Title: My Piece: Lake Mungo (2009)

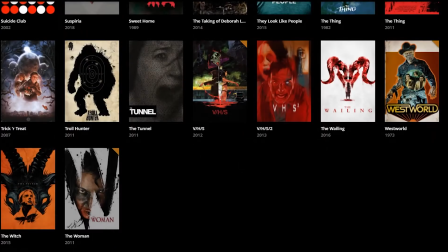0:00 So I know it really seems like I only involve myself with horror films and games, and I'll concede that has been my focus when it comes to the cinematic media in my library.
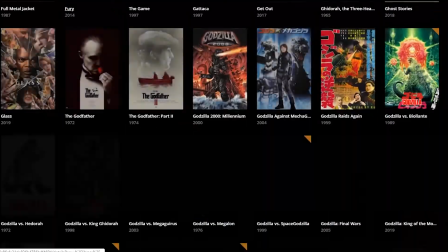0:08 As of right now, that library consists of 443 films, and 37% of those qualify as horror, apparently.
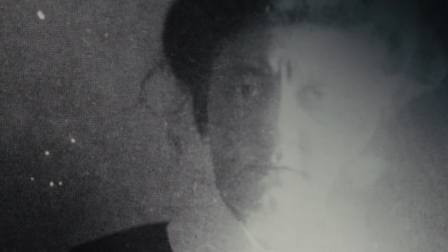0:16 In any case, I do enjoy horror very much, but I just want to establish that I don't only deliver my piece on horror works, merely the works that I think are worth offering my opinion on.
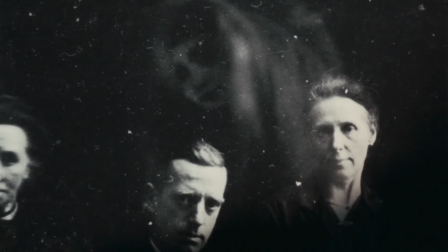0:25 I've happened to enjoy a lot of cinematic gems that I think some people should check out, while I've hated others that I think some people should hear about beforehand.
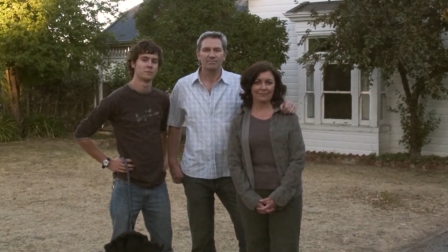0:33 Or afterward, feel free to disagree with me, c'est la vie. My point is, I haven't watched a non-horror film in a while,
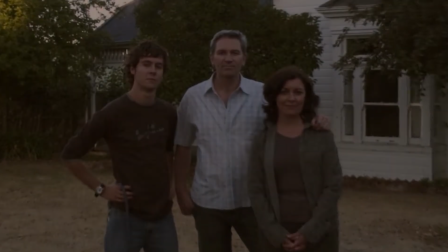0:39 and while the majority of my library is non-horror, I'm just not sure anyone would give a shit about what I think of a great film,
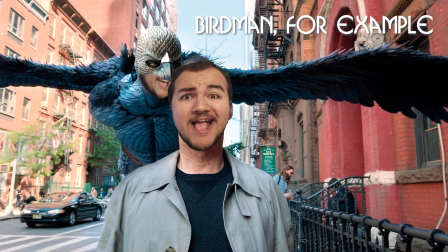0:46 non-horror, from 7 years ago. If you think that's worth approaching, please do let me know.
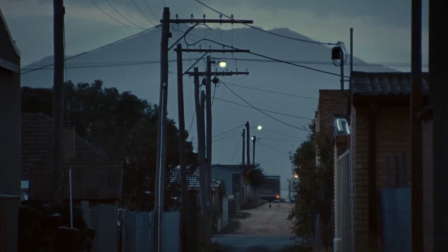0:50 Either way, let's proceed. I previously mentioned a horror film called Lake Mungo in my review of The Tunnel.
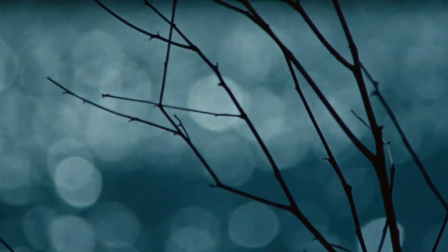0:56 In that review, I offered praise toward the film for its level of authenticity when it comes to portraying itself as a mockumentary, so I figured I'd give my piece on it.
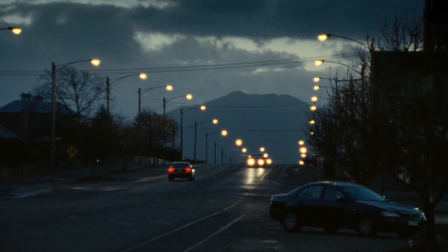1:04 Lake Mungo is an Australian psychological horror film written and directed by Joel Anderson.
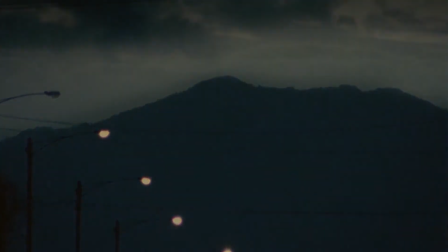1:09 It was screened in March of 2009 at the South by Southwest Film Festival in Austin, Texas.
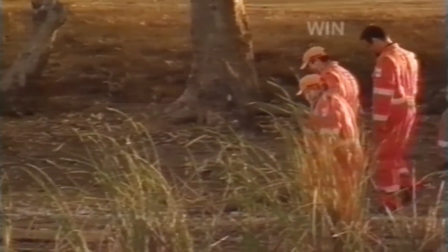1:14 It's a pretty small film in regards to popularity, but where it has been reviewed, it's received a positive reception.
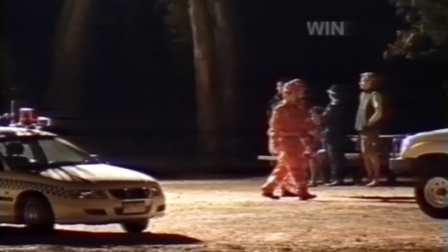1:20 Now, because it's a psychological horror, you can't go into it expecting a scary flick.
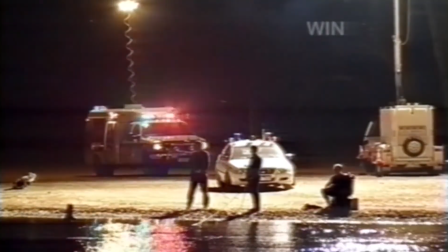1:25 This is done as though it were a professional documentary, which means proper doc pacing and no outrageous story.
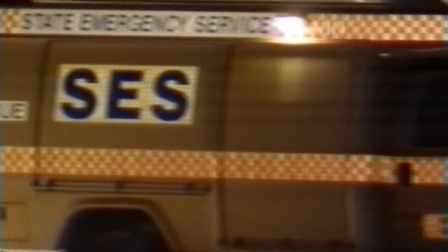1:31 Don't get me wrong, this story is fantastic. I just mean that there aren't constant explosions of supernatural entities and whatnot.
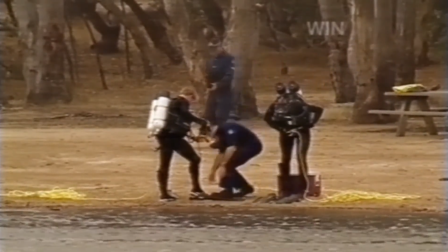1:37 That doesn't happen in reality, and this is a film that's meant to be real.
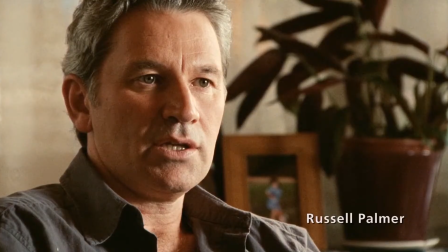1:41 The premise is that in 2005, a family in the small town of Araret suffers an accident resulting in their 16-year-old daughter drowning in a nearby dam.
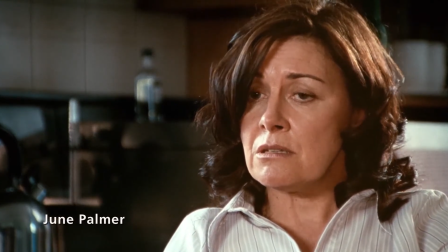1:49 The family copes with the loss, they begin to notice peculiar events arising, and the truth behind the death of this loved one starts to trickle in.
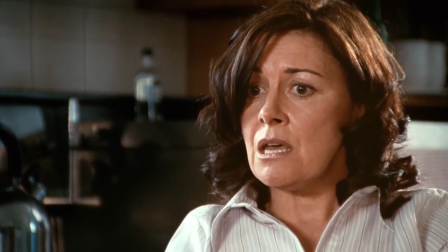1:56 The experience is documented and presented by a film crew. Right off the bat, the performances are strikingly good.
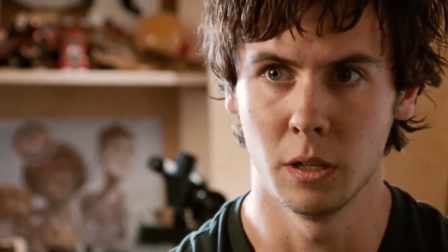2:02 Obviously, the cast isn't composed of A-list professional actors, so as to preserve the authenticity of the production.
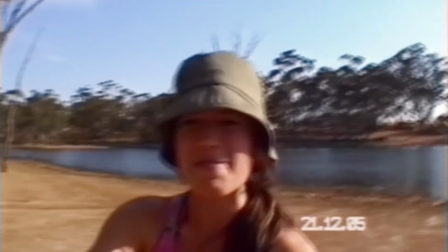2:08 Despite that, if I weren't better informed and this thing just came on the TV without context, I could perhaps believe that this was an actual documentary.
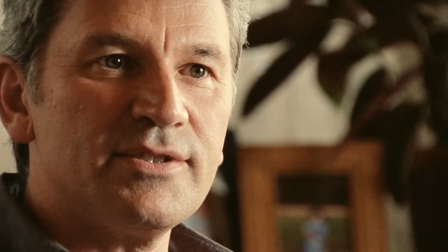2:16 These characters are done so absolutely perfectly.
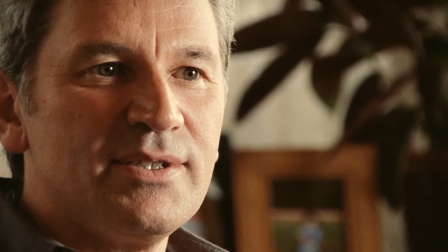2:20 The actors of this family truly seem like they're discussing the loss of their daughter and sibling, trying to present their story calmly, but with noticeable hurt.
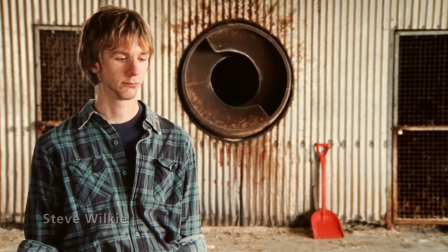2:28 Those beyond the family cast perform so professionally as well. I honestly don't know that I've seen anything quite like it in a clearly fictional production.
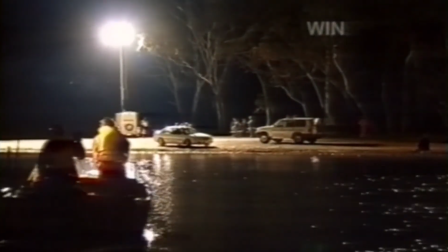2:36 The editing is nothing short of superb, which is essential for a mockumentary product.
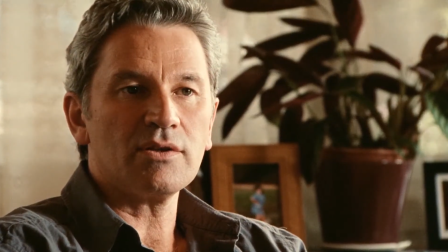2:41 Slow, silent shots as a true doc would include,
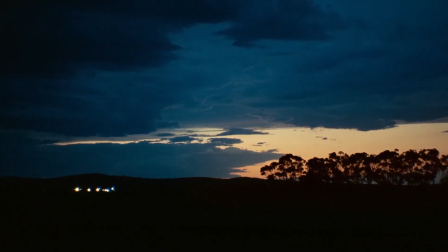2:44 the quality of the footage is so accurate for the time it was meant to be filmed, and truly nothing sticks out as amateur to me.
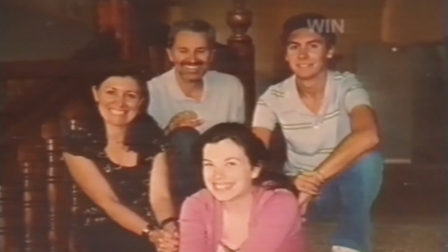2:50 The news footage is practically real, along with every other facet of the film.
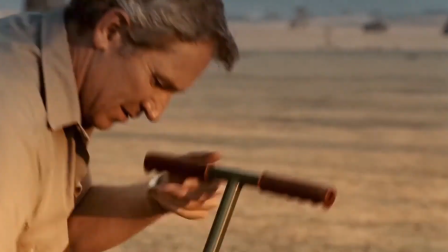2:54 They present music here and there which you may know I have my peeves about, especially with horror, but it suits the mockumentary aesthetic perfectly.
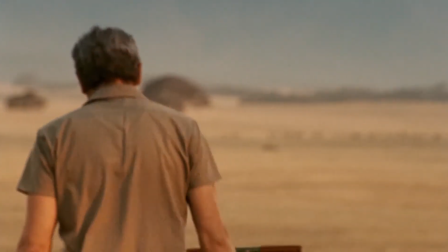3:02 This is a crew trying to present the facts as they're found, but they also have a duty to provide an entertainment value simultaneously.
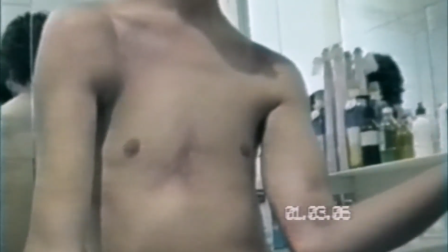3:08 You might be wondering what exactly makes this a horror film, and I can understand that. As said, this isn't something to watch when you just want to be scared and stay scared.
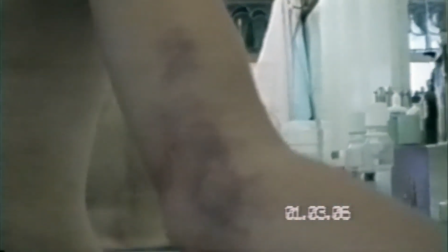3:17 This is a story from beginning to end that unravels with you, and trust me, it's definitely a horror.
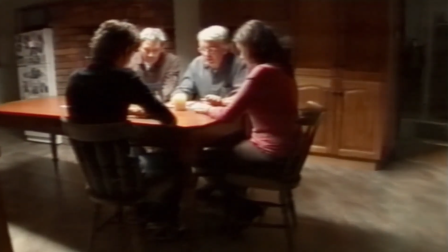3:22 I'm just striving not to spoil things regarding the story because you really should watch it yourself.
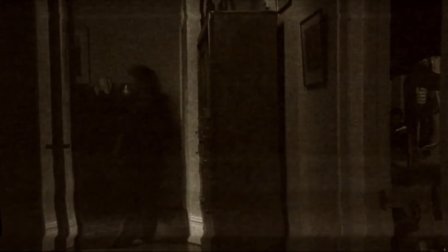3:27 I'll say this much. The frights shown in the film, paired along with the authenticity it strives for, makes for a terribly chilling experience.
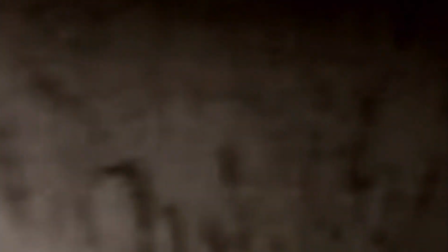3:35 There's some honest spooks included, don't worry, but most of the horror is very subtle.
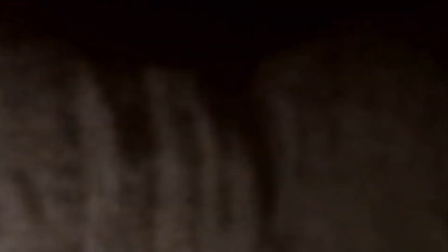3:40 Characters describing creepy events and shots of evidence of something more being amiss.
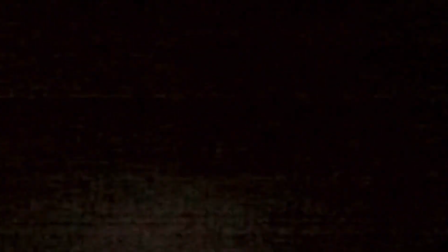3:45 These are things that are subtle enough that when you catch them, you don't really realize it until that chill has already crept in. In closing, Lake Mungo is definitely one of those horror gems that's worth holding on to.
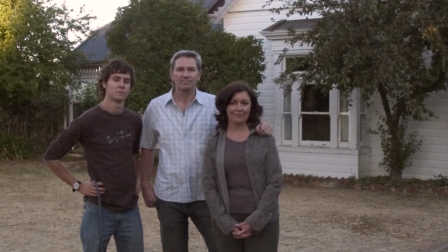3:56 It's not boring, even though it certainly could have been, and it's just a damn good presentation, ultimately.